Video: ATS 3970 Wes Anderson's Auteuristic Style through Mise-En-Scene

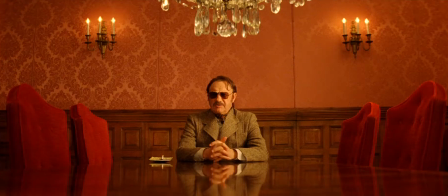4:09 Although Royal is successful, his style of parenting created a trace of emotional issues for his children, as in this scene where the father tells their children that he and the mother are divorcing.
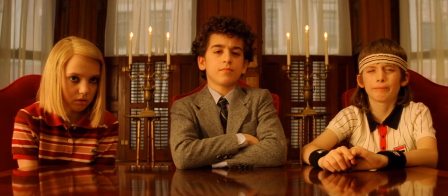4:20 The reddish hue shot depicts the trauma stamped onto the children,
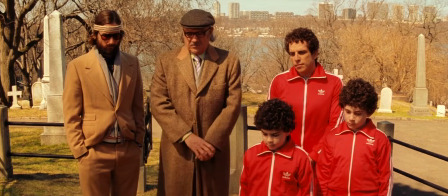4:24 which later on could be seen more obviously through the character of Chas Tenenbaum with his red Adidas tracksuit.
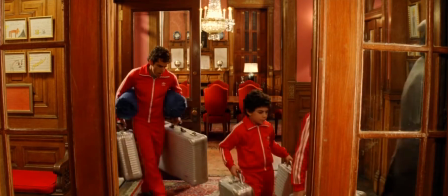4:31 These three characters are dressed identically, presumably to show their solidity as a family unit.
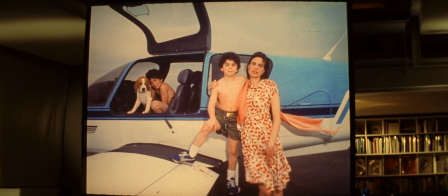4:37 But personally, it looks like Chas is carrying the trauma of fatherhood and coping with the loss of his wife Rachel together onto and with his sons.
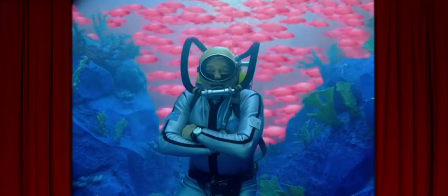4:46 In The Life Aquatic with Steve Zissou, Zissou is a semi-accomplished marine documentarian.
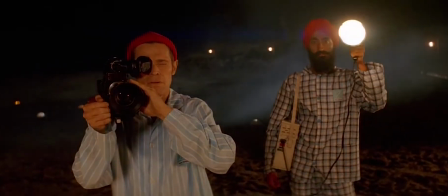4:51 He can be seen wearing a red beanie with his film crew throughout the film, which presumably is showing that Sisu is grieving over Esteban,
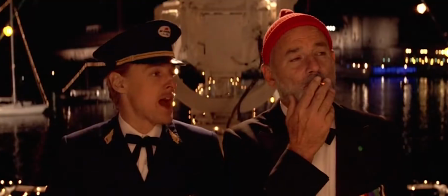5:01 Sisu's mentor who was eaten by the shark that he is seeking revenge of, and the issues of fatherhood which Sisu told Ned when he seeked out to Sisu.
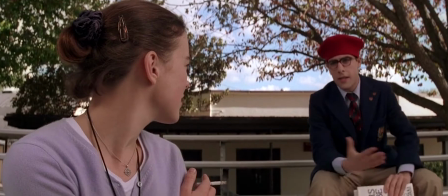5:10 Because I hate fathers and I never wanted to be one.
In Rushmore, Max is seen with a red beanie as well.
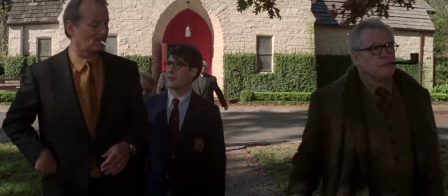5:16 Max looked up to Herman a lot because he is a successful man, which he hoped his own father,
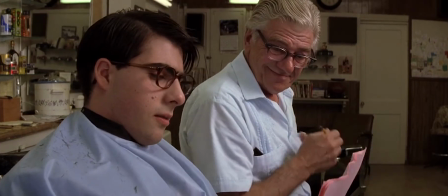5:22 which is a caring and supportive father, to be more of a successful figure in his life instead of a barber.
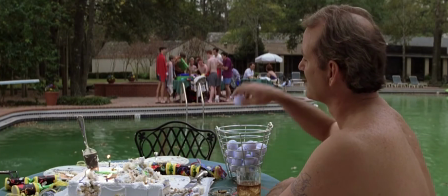5:28 On the other hand, although Herman is successful, he has a distant and frustrating relationship with his own sons and wife.
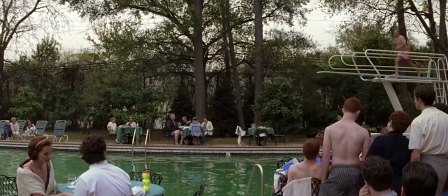5:36 Thus, he can be seen wearing a pair of red trunks while diving into the pool in this scene,
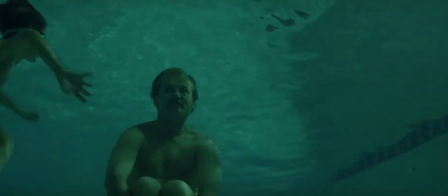5:41 to sort of drown out from his problems, but the boy in red swims around him to remind him of his failed fatherhood.
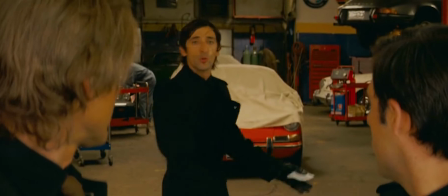5:49 The last element of red and fatherhood to be discussed is in the Darjeeling Limited, where the red car is the most vibrant of all.
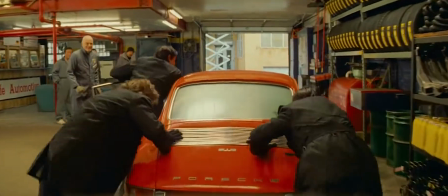5:57 The red car is their father's most treasured item, and is the only item that connected the father to their sons.
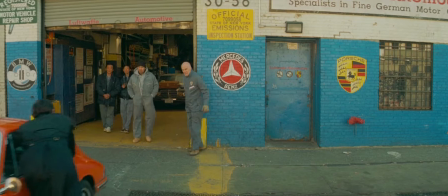6:04 The brothers tried bringing the car to him during his funeral, but covered it back in the end at the mechanic shop because the car is not ready yet,
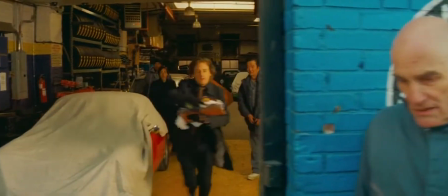6:12 like how they could never patch the void of the relationship with their father. Next up, we will be looking at the color yellow.
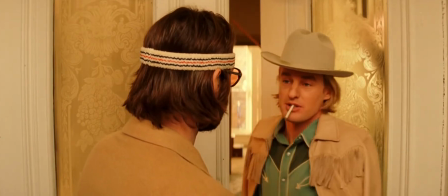6:20 Yellow is another color often used by Wes Anderson in his films, which symbolizes optimism and peace.
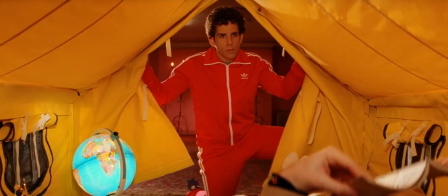6:26 In the Royal Tenenbaums, Richie is lying in his yellow tent after getting to know that Royal is sick.
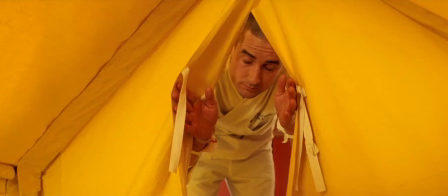6:32 Similarly, later in the film, Margot came into Richie's yellow tent for comfort when he was hospitalized for attempted suicide.
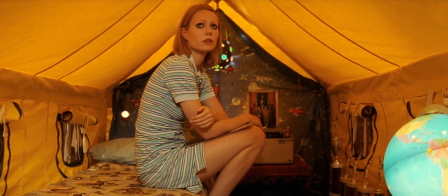6:40 Here, we can see that the yellow tent acts as a safe space for both of the characters.
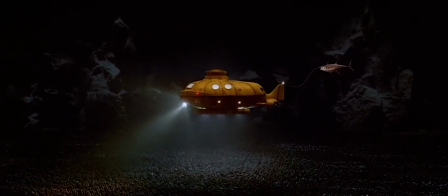6:46 Yellow in The Life Aquatic with Steve Zissou is the color of happiness, just like his submarine,
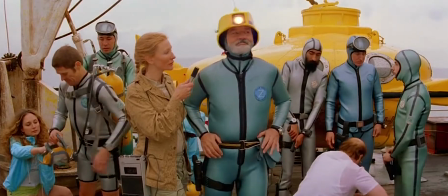6:52 because it's the only thing that gave Zissou happiness and a purpose, to search for the sea creature that he was looking for.
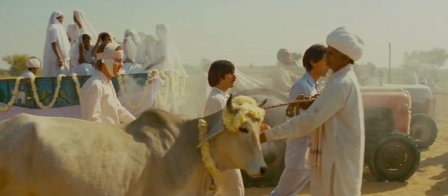6:59 In the Darjeeling Limited, the color yellow is used slightly different from our previous discussions.
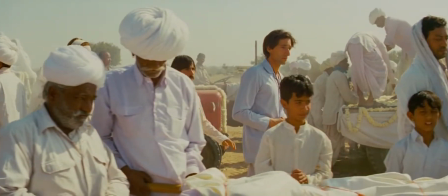7:05 The color yellow is used during the funeral of the young Indian boy speaks a lot about death and grief.
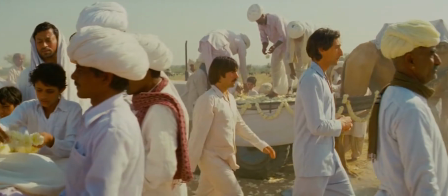7:12 Here, it embraces the death of the boy openly, involving everyone in the village grieving over the death of the boy.
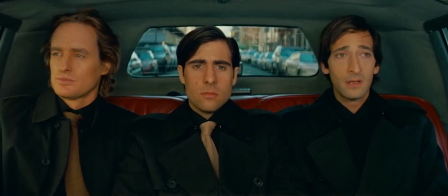7:19 Unlike the flashback scene where the brothers are wearing black,
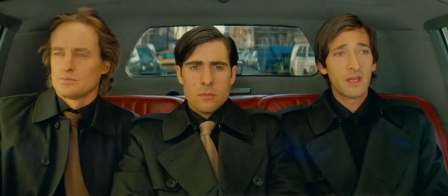7:22 in preparations to attend their absent father's funeral, their emotions are dark and bottled up.
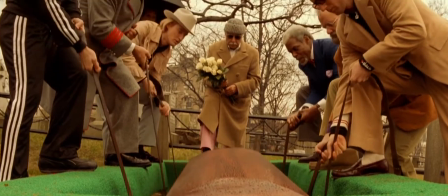7:29 The death of Royal Tenenbaum is also shot with a yellow hue.
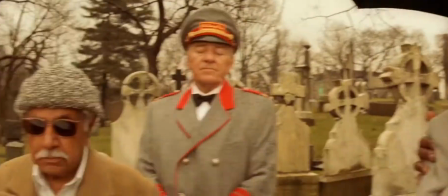7:33 Although Royal had died from a heart attack in the end, his death has somehow unintentionally united everyone in the family.
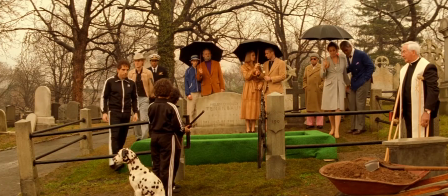7:40 Chaz and his children are seen wearing black tracksuits this time,
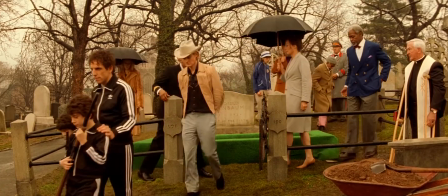7:44 which sort of symbolizes Chaz has finally come to terms with his past trauma and is moving on from it.
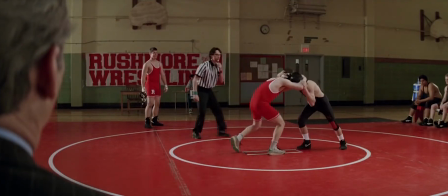7:51 Similarly in Rushmore, black symbolizes the truth, whereas red is Herman's fear with his two sons.
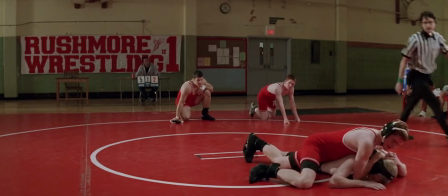7:58 This scene shows Herman's inner truth because of his son pinning down the boy in black, along with the line,
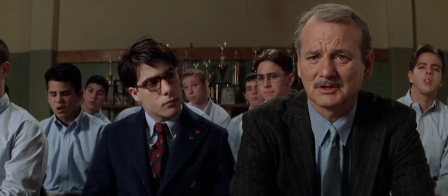8:04 Never in my wildest imagination did I ever dream I would have sons like this. showing him being unready to accept the truth of his sons.